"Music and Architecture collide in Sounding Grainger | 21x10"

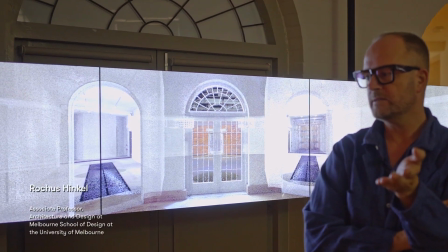[0:12]
So the piece here is called The Ghost of Grainger,
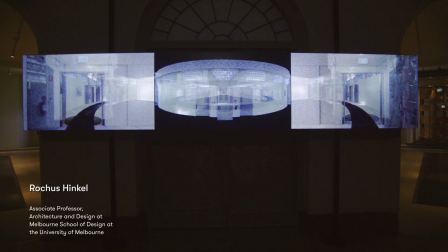[0:15]
and it deals with the building itself based on 3D scans with a LiDAR scanner.
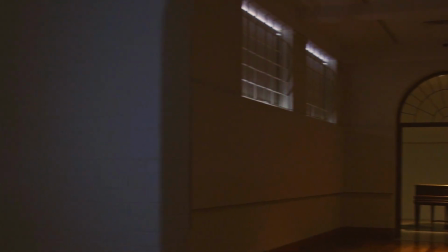[0:22]
We created a 3D model of the building and then used that to create an artistic work.
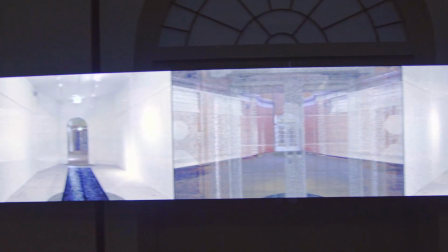[0:27]
So the story of the piece is first introducing the building and its context as a physical context,
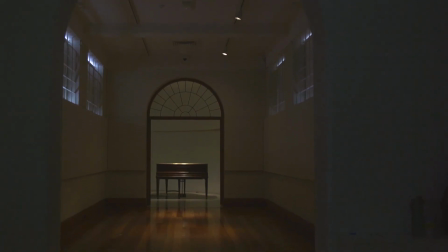[0:36]
then going into an interior and having a trajectory through the building to explore the geometry and the specific layout,
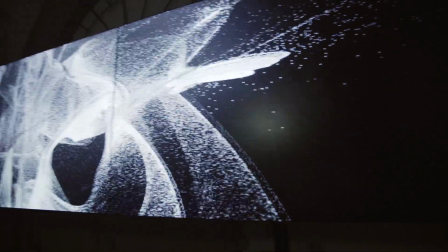[0:45]
and then coming to an end where the building dissolves and becomes a totally abstract composition.
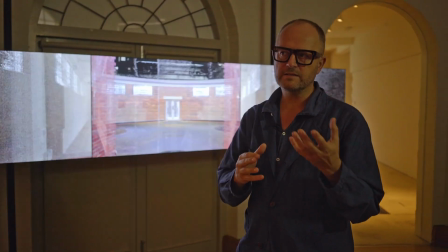[0:56]
The reference there is that the building has a problematic history in a way, from my point of view,
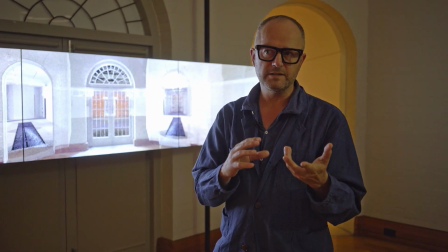[1:02]
but also stands for very much experimental arts and creative practice.
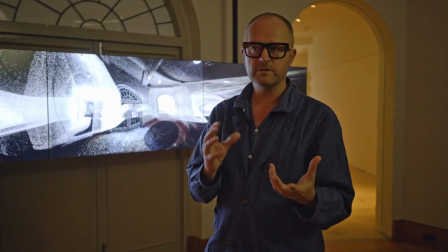[1:09]
And the piece highlights both of them, so the problematic with the history and the building haunted by its founder in a way,
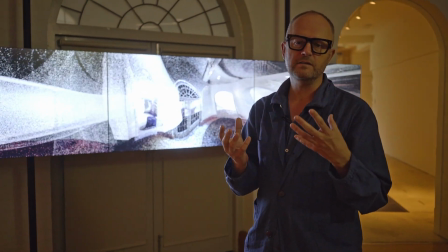[1:17]
but at the same time rising out of the ashes and becoming something else than it originally was planned for.
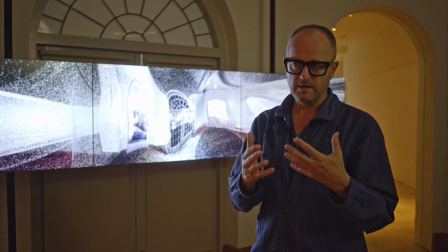[1:23]
So nowadays, and these pieces are part of that, it is a kind of a creative laboratory for
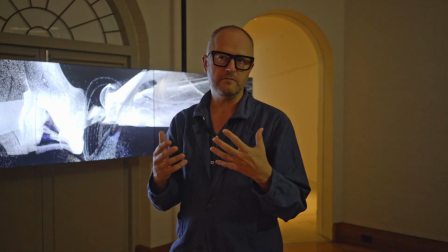[1:31]
artistic experimentation, and that's a great change. The Grainger allows for this kind of transition.
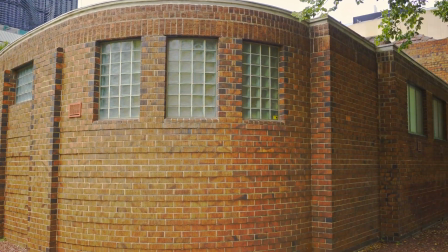[1:37]
From an architectural design research point of view, it's very much about architectural representation.
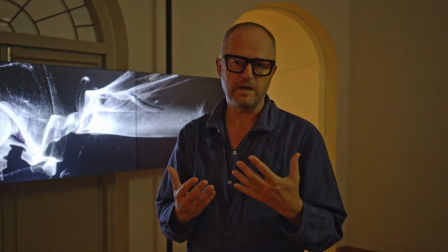[1:43]
So architects represent either in planar,
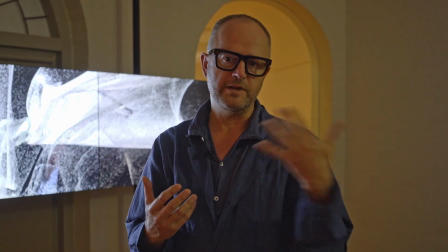[1:46]
two-dimensional representations or in 3D models or physical models, but it's always focused on the object.
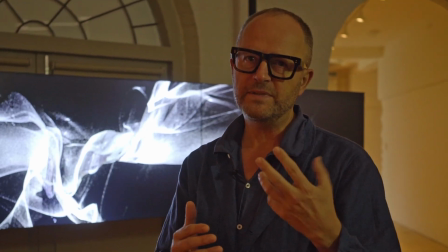[1:54]
What I investigate is how a representation could add another layer to that pure physical,
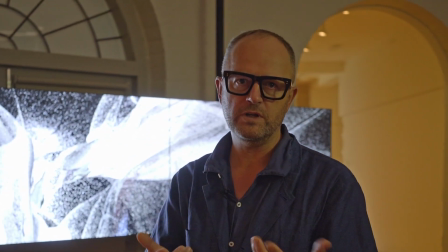[2:03]
that in a way a building is not just its brick and mortar, it's its history, its past, its present and its future,
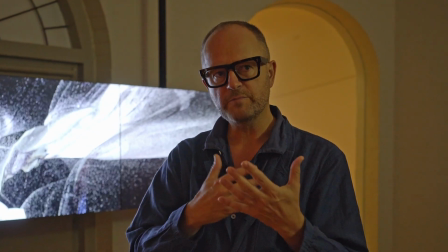[2:09]
and the animations and the image manipulation talk about that, and it becomes from a very abstract,
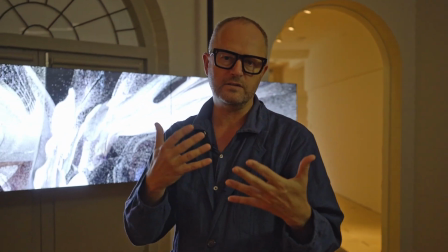[2:17]
distant experience looking at sections and elevations to something which is now in
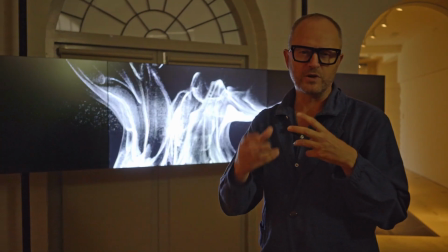[2:23]
the background, which becomes very emotional and kind of almost upsetting through the sound and the collaboration with
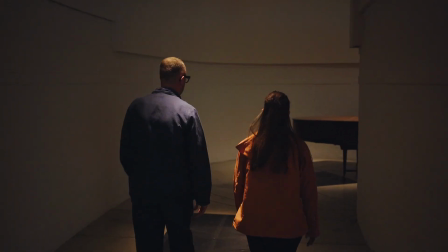[2:31]
composer Sydney Miller. So when I started making the sound for this museum, I
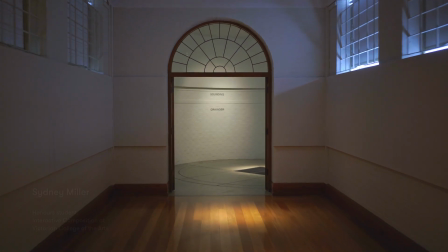[2:39]
there's a lot of distinct areas and kind of rooms and compartments throughout this space,
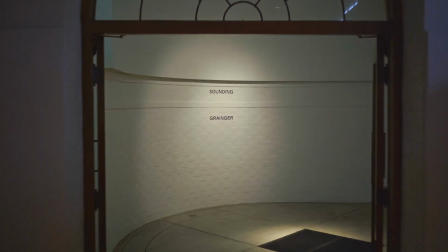[2:45]
so I really wanted to reflect each individual space uniquely and create a specific soundtrack for each area.
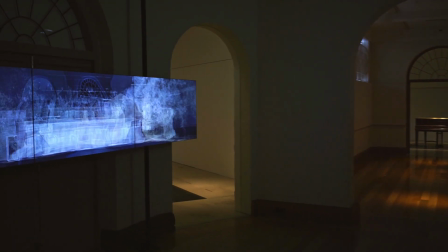[2:52]
So the first room that's connected to the foyer, and symmetrically they're identical, so the sound is the same on each side except reflected.
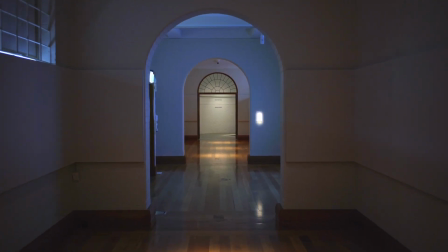[2:59]
The first room I felt like it was very linear and lots of wooden textures.
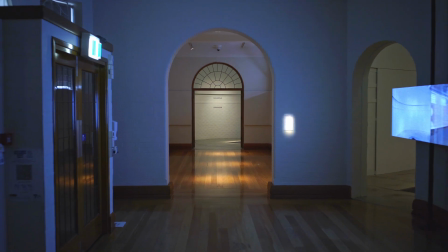[3:05]
When I went in there to record, it was very bright because typically the blinds are up.
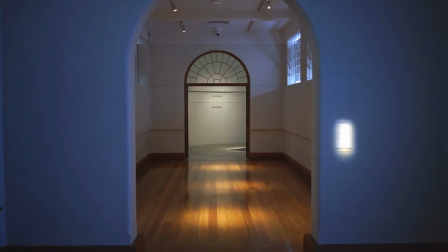[3:10]
I recorded all of those sounds. I brought in materials of wooden spoons and furniture, and so I recorded some sounds of that. And then I really wanted to reflect my experience in this space, not as somebody that's, familiar with the technicalities of architecture, but somebody who is familiar with the way that sound works and is more of an audience member walking through this space. So I wanted to reflect an experience that I thought anybody would really be familiar with when they walked through.
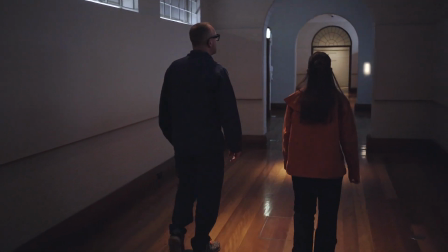[3:43]
When I walked through that first one, I was like, lots of straight lines, very reverberant, the bouncing of sound. So I really wanted to create a soundtrack and manipulate those initial wooden sounds to reflect that.
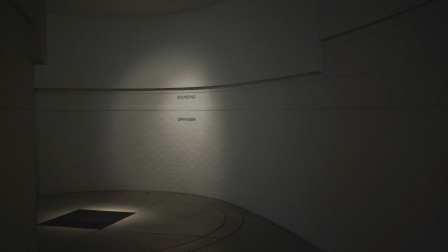[3:54]
When I went into this second room through here, I noticed that it was very, very curved and much more cement-like and metallic. So I brought a lot of different materials in that were kind of, jewellery that I brought through.
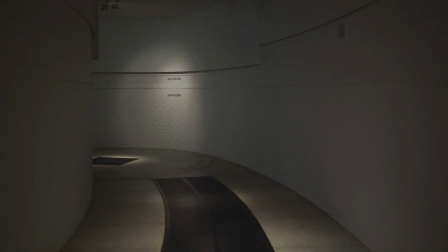[4:08]
I brought some different kinds of shoes and walked them through the space as well.